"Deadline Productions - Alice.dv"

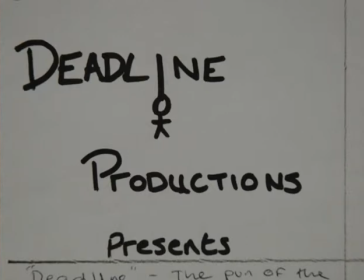0:00 Right, our first slide consists of Deadline Productions presents, and the deadline bit is a pun because the dead represents death, and the line in the eye we have a man hanging from a noose, which obviously represents death as our genre is horror. Our second slide is a mid shot of Alice, who will be the victim,
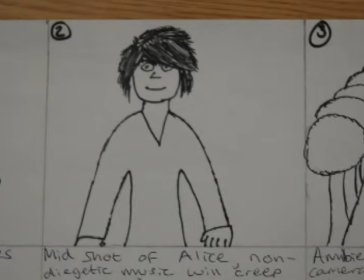0:21 i.e. main character in our film, and non-diegetic music will creep over to raise tensions in this part of the film.
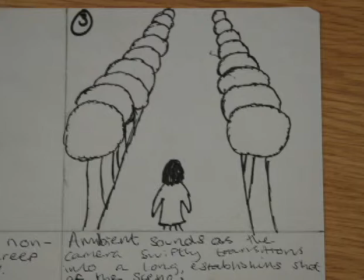0:30 Third slide is a long shot, an establishing shot of the surroundings, with ambient sounds playing in to represent the nature of the setting, as it'll be outdoors and quite deserted.
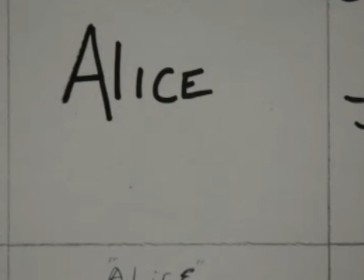0:45 Fourth shot will have another component of the title sequence, with Alice in black bold writing, which is the name of our film,
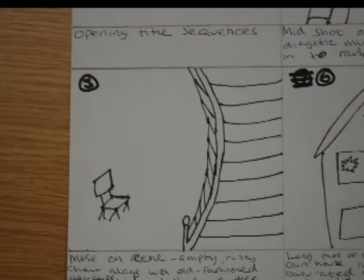0:54 which will then follow on to the fifth slide, which will be a long shot with deep focus, which will show the empty chair that Alice will be sitting in, and the empty, rusty chair staircase, which will give the old-fashioned tone of our setting, as it's a derelict building.
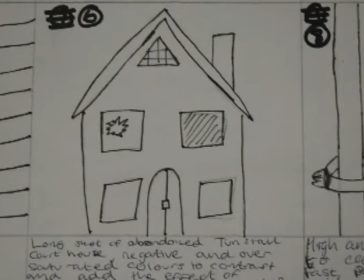1:16 Sixth shot we have is a long shot of the abandoned Tunstall Courthouse, which will effectively be shot and edited in negative and oversaturated
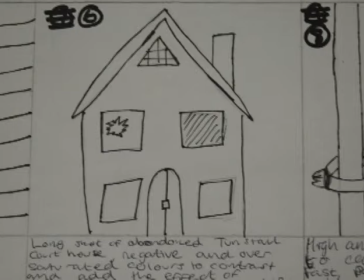1:27 colours to contrast and add the effect of the disorientation amongst the audience, and at the same time there'll be eerie, non-diegetic sounds. Seventh slide,
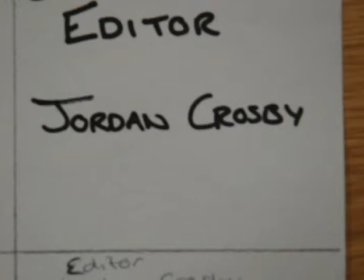1:41 we'll come back to the title sequences, where we will show to the audience that our editor is Jordan Crosby.
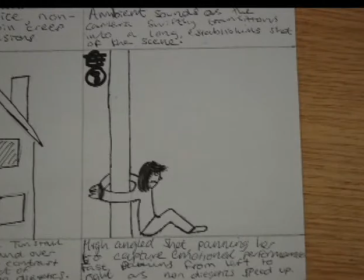1:49 This will then cross-cut back to the action, where we will have a high-angle shot panning Alice when she is tied against the drain pipe. And this, at the same time, will also have more non-diegetic music to heighten the tensions.
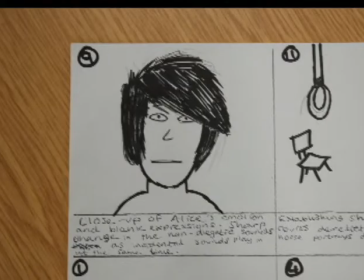2:07 Ninth slide will be a close-up of Alice, as we introduced more to the character in depth, and we see her facial emotions. Also, at this point, we will have jump cuts in and jump cuts out to disorientate the audience, as she looks as though she's jerking her head about.
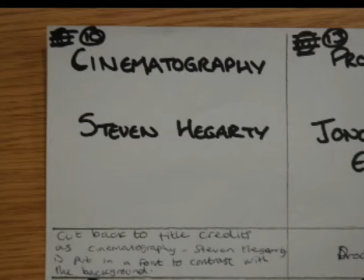2:26 10th slide, we'll come back to the title sequences with the cinematography by Stephen Hegarty.
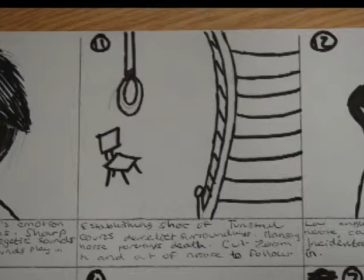2:35 This will then go back to the action in our 11th slide, which will show a noose hanging between the staircase and the chair, which will represent death. And this is a component of horror in our film.
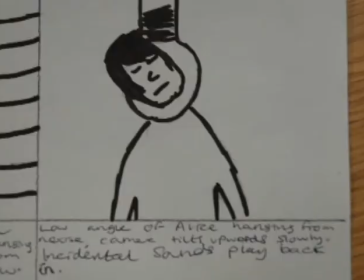2:51 12th slide will ultimately be the turning point in our film, as Alice is shown in a close-up / mid shot hanging from a noose, but we don't know if she's actually dead at this point.
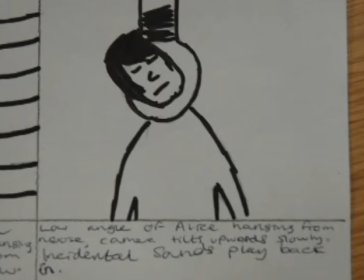3:05 But the camera will be panning her, and we'll be able to see her from different angles, so we're hoping that should have effect.
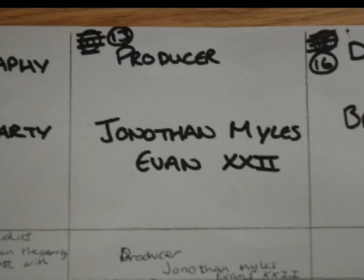3:14 13th slide cuts back to the title sequences, which shows Jonathan Miles Evans is the producer.
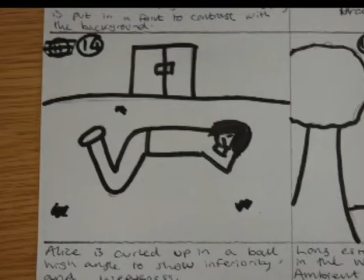3:23 And then this slowly follows on to the main character Alice lying on a ball on the floor. This is to confuse the audience as to whether she's actually dead or she's just hurt herself.
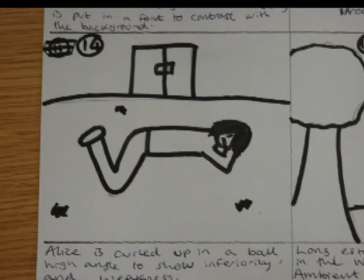3:36 And also the mise-en-scene at this point is that there's broken glass on the floor, so that could show that the place is abandoned also.
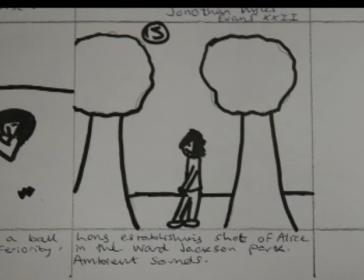3:45 The 15th slide shows that she's walking through trees. At this point she'll be in War Jackson Park, which is the second location of our film setting, and ultimately where she's having her flashbacks, and at this point the audience will not know if she's dead or not.